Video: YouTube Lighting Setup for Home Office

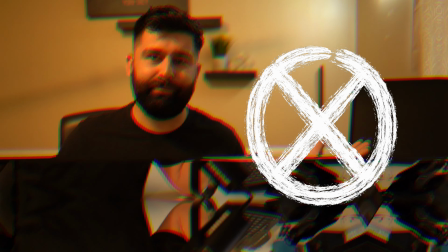0s
Why shoot videos in your home office that look like this, when your videos can look like this?
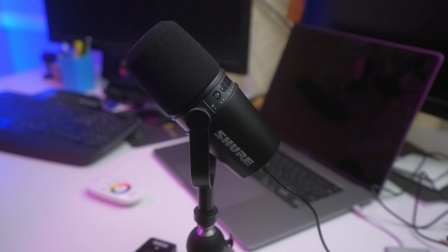4s
In this video, I'm helping my friend set up his normal home office into a YouTube studio to create videos for his small business.
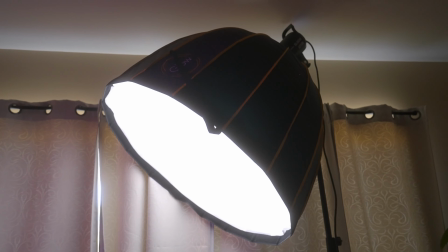12s
Whether you're shooting with an iPhone or a camera, you can apply the tips we'll share in this video to make your home office videos look good.
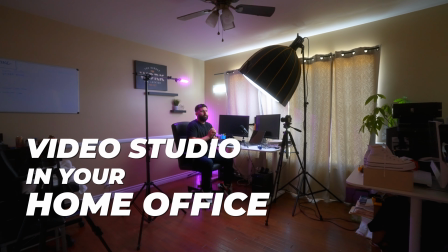19s
So stick around.
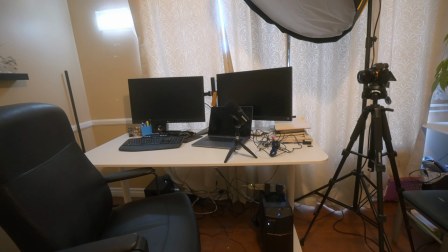25s
Alright guys, so I'm actually sitting in the finished setup, and in a moment we're going to start from the beginning and show you how we set every single thing up to make it look like this. Noah is probably in the same position as a lot of you guys. You guys are entrepreneurs, you have a small business, and you want to make YouTube videos or Instagram videos, and you have a space like this in your home office, but you just don't know where to start. You know that you want to make a nice set where you'll stand out from the rest. And so in this video, we're going to show you how you can do something like this.
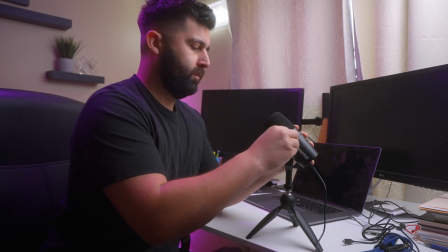54s
And it is going to take a little bit of money. So Noah has invested in lighting, in audio, and he did invest in a really nice camera and a lens. If you just have your phone and you have like a $300 budget or so,
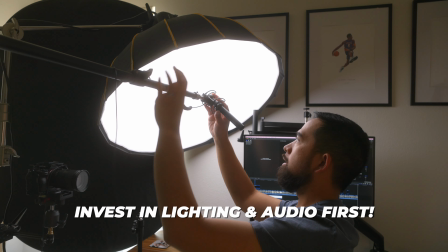67s
I always tell people invest in the lighting and the audio first, because when you do invest in that camera later,
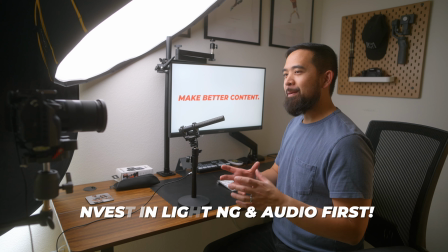73s
you can use the same lighting and audio.
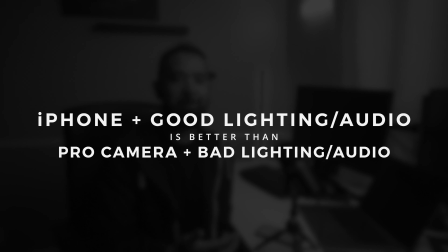75s
An iPhone with good lighting and good audio is always going to look better than any professional camera with bad lighting and bad audio. And so guys, don't worry, at the end we'll show you how this setup looks with a phone as well.
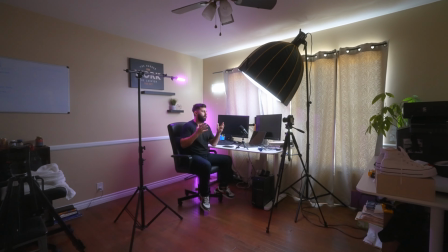87s
Whenever I step into a room, the first thing that I ask myself is, where is the light coming from,
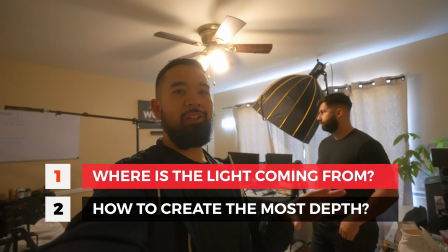93s
the natural light, and then also, how can I create the most depth in my shot? We blacked out the windows so that we can control all the lighting.
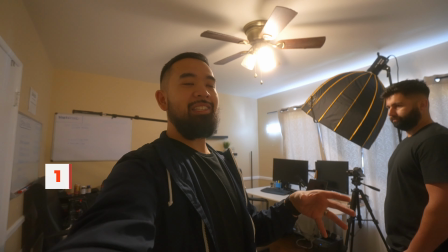101s
And so if you're gonna be doing something like this, where you have your own artificial lighting,
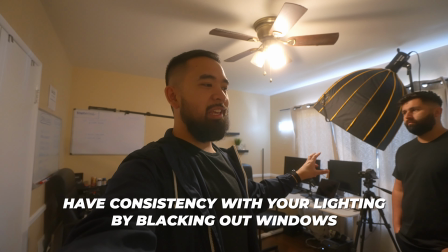106s
it is good to black out the curtains, because then the settings, everything will stay the same.
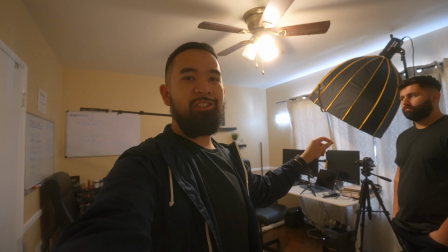112s
You could just sit down and shoot, turn on the lights and shoot, and everything will look the same every single time.
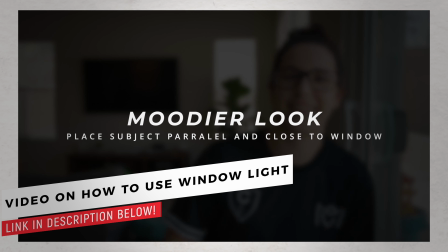117s
But if you guys are gonna be using only natural lighting, make sure to check out a video I made on how to use window light in your videos.
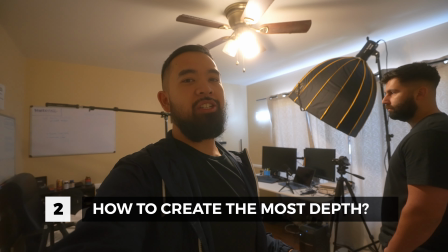124s
It's gonna be linked below. So now to jump to the second question, which is how do we create the most depth in the shot?
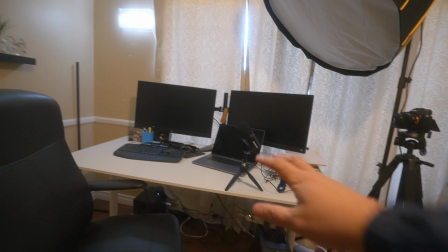129s
Right, Noah wants to shoot at his desk. And it's a good decision too, because it looks, you can use it as a prop.
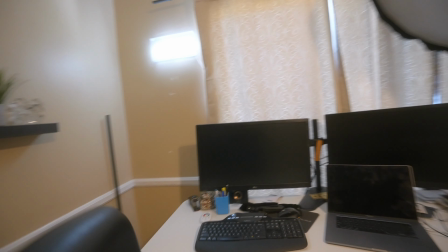135s
It looks professional, it looks cool to sit at a desk. The desk was actually all the way up against this wall.
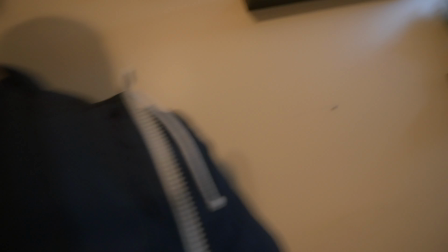142s
And the problem with that, and what I see a lot of people do,
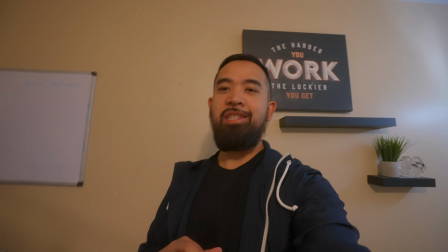148s
a big mistake a lot of people do in shooting videos, is they go all the way right up against the wall.
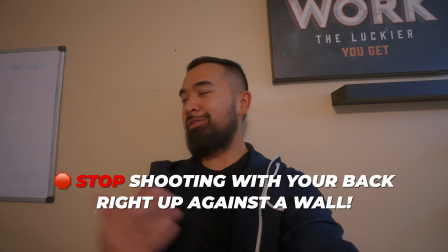152s
And what does that do? It makes it flat. It makes it two-dimensional, right?
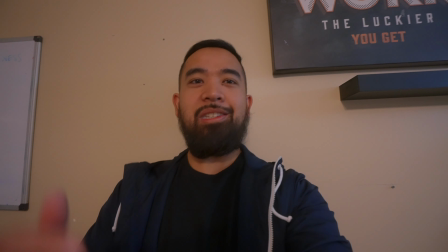157s
And so the shot doesn't look cool. It doesn't look interesting. So watch. I'm simply just gonna back up away from the wall.
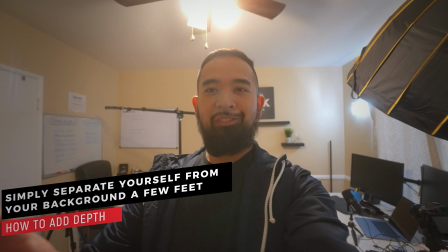165s
Look at that. The room looks bigger. The background looks a little bit blurry, right?
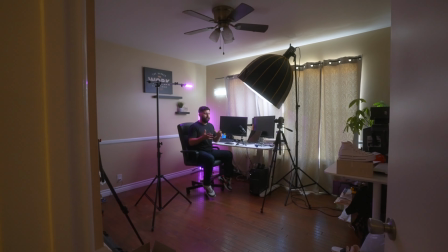172s
And the room, there's depth in it. Now it looks more interesting. So after that, the next thing you want to do now is start setting up your lighting.
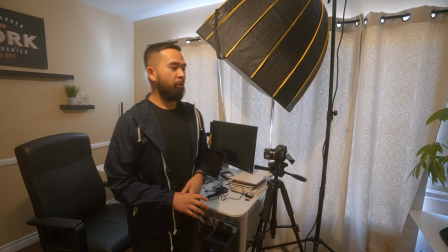179s
And in every lighting kit, you're always going to have and need a key light.
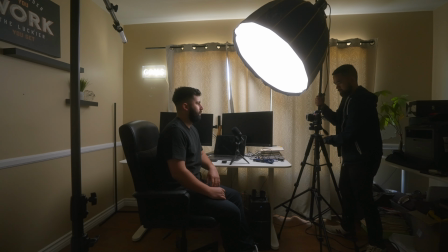183s
The key light basically is just your brightest light on the set, and it's the one that lights up your talent, right?
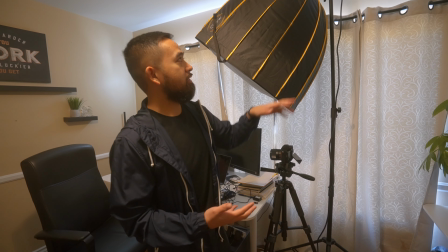189s
Lights up you, lights up your subject. The light that Noah's actually using is the Godox SL60 that he invested in.
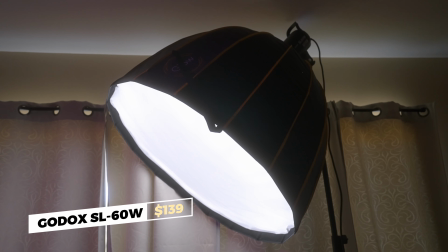196s
And this is a really great beginner light, because it's about 130 bucks, and in a small room, the output of that is perfect, right?
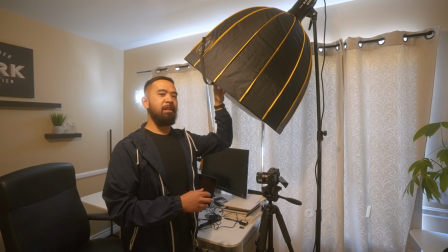204s
It's plenty bright enough. The next thing you're gonna need, right, is something to diffuse it. You can't just use the light by itself, because it's gonna look really bad.
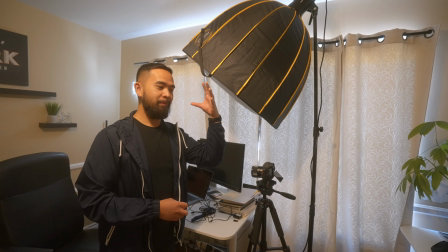213s
It's gonna look like if the sun is just shining straight on your face. It's not gonna look flattering.
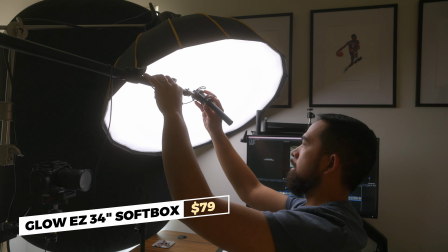218s
This is a Parabolic Soft Box. What this does is, first of all, it's gonna expand the light, right?
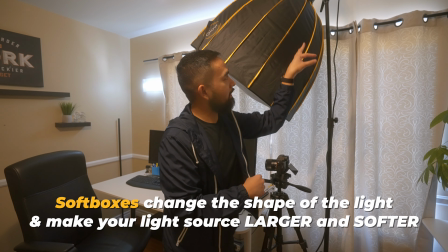223s
It's gonna change the shape of the light. When you buy a light like the Godox SL60, it's just a very narrow light.
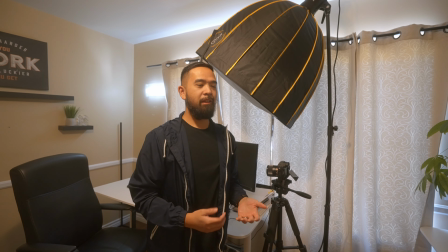230s
What that does is it harshens the light, it makes it harder, it makes it less flattering.
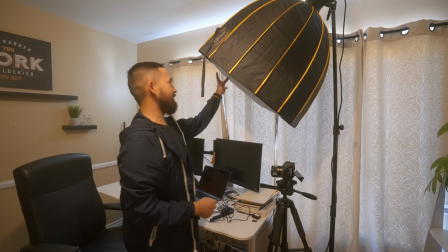235s
Now the light isn't really the Godox anymore. The light is this. Narrow light, it's gonna look harsh.
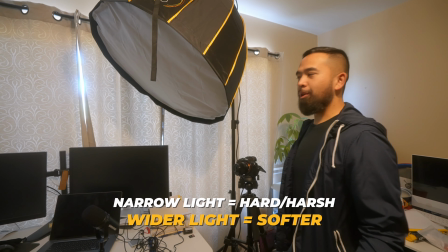241s
Wider light is gonna look soft. Another important thing is the position of the light, right?